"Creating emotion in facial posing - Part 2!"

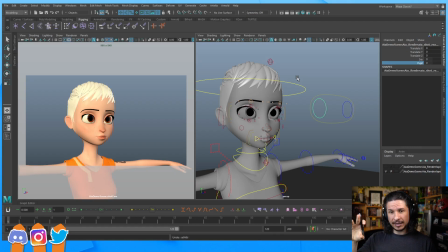492s
And especially like just as a level of polish later on, you could kind of add that in so it just kind of starts to connect. It is more efficient, but the problem, because then it's just automatic, the problem is you never know how it's going to affect a pose.
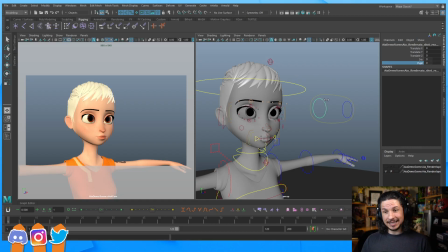508s
So sometimes, let's say I want a really cute scene and really make those pupils nice and large, but then for some reason there's a light that goes in front of the camera at that moment and then it goes like that. And it's like, nope, that totally ruined my entire pose. So it's that balance.
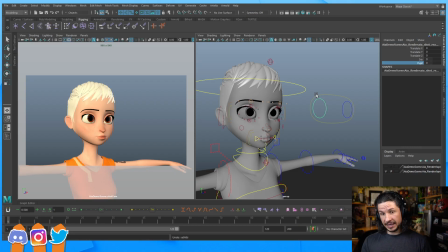527s
What's going to look real versus what's going to look appealing and interesting for this moment. Oh, am I an artist and an animator at the same time? Just curious. I'm mostly an animator. I don't do 2D art.
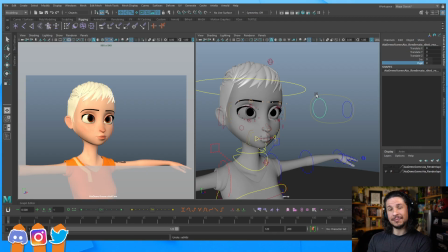542s
I'm trying to learn, but I'm still pretty bad at it in terms of actual character art. But I do sculpting and modeling, 3D modeling on the side whenever I have some time.
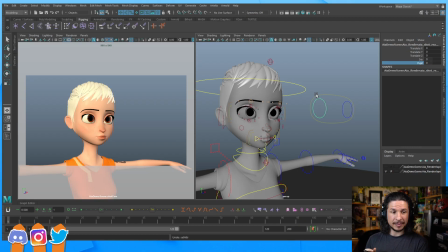557s
And yes, I am also a mentor, animation mentor. I do freelance animation mostly. And yeah, that's mostly what I'm doing. So let's do an angry pout.
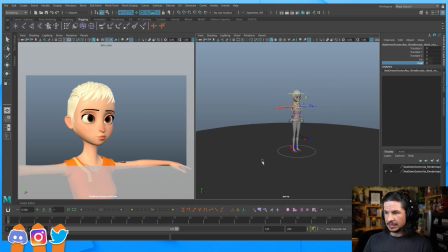576s
Now, the reason why I want to show this specific expression is
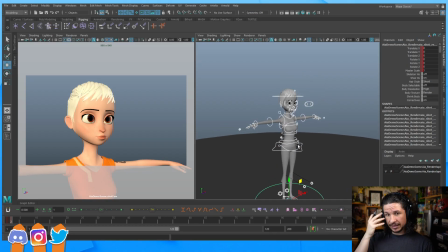581s
to show one of the biggest things aside from the eyes that I tend to see missing on student work.
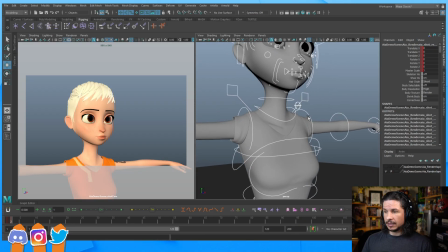589s
So let's actually get this in here. So I'm going to first pose out the character like I normally do when I'm doing facial tests. It's just good to kind of pose the character out,
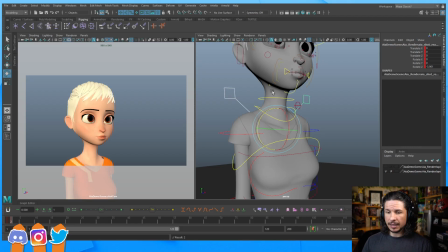603s
get the body into a little bit of a pose, and let's kind of do the wrong way first.
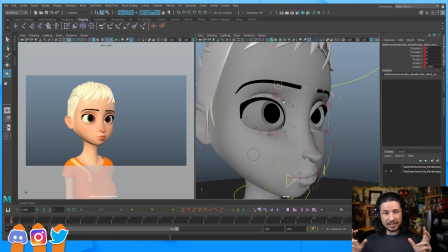610s
So I'm going to do what I typically see students do on a pose like this.
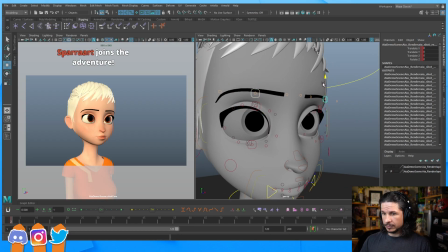619s
So I'm going to make them angry, so the brows come down.
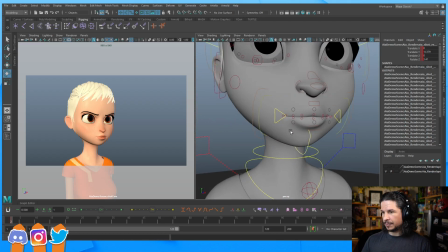629s
Angry, like that. Now they're gonna pout, so I'll
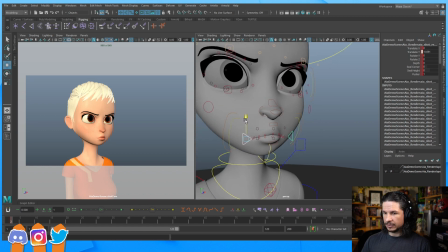639s
just take the mouth corners, bring those down, so something like that.
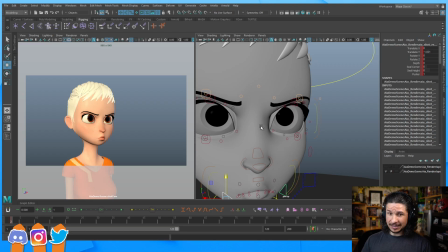647s
And then I'll do the big thing that this is not super common, but I do see students do. To make her really angry, I'm gonna turn the corners in like this of the eye. There you go, really angry. And
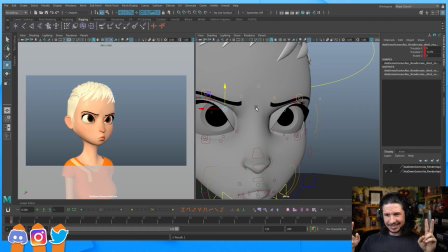665s
with this, we've got this angry pout kind of.
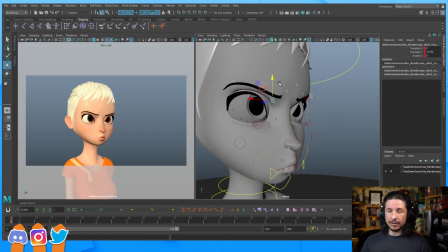672s
This is all wrong. There's so many things wrong with this. Now, does this mean like it's totally terrible and not salvageable? No. It just means that we haven't thought of the proper connections, and that the face is just being morphed more than being expressive.
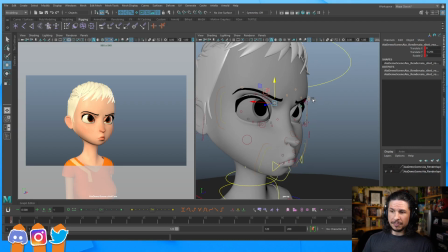690s
And this is kind of the big thing with
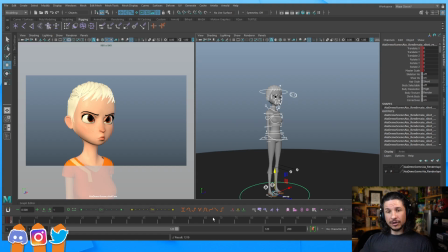694s
my process as I try to go through any pose, whether it's a facial pose or a whole body pose. As much as this is animation, it's not real. If it's based in reality, if we incorporate elements of reality into our posing,
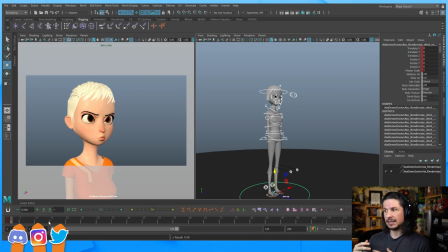710s
we can make this more believable. We can make this even more interesting to the audience and create a better connection between the audience and our pose and our character. And from there, we can really start exaggerating within that. So I like to stick to the,
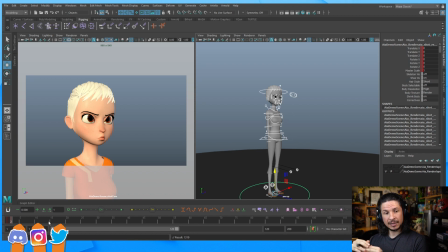731s
I don't want to say realistic, but I try to base it in realism and exaggerate from there versus just kind of going with whatever. Hopefully that makes sense.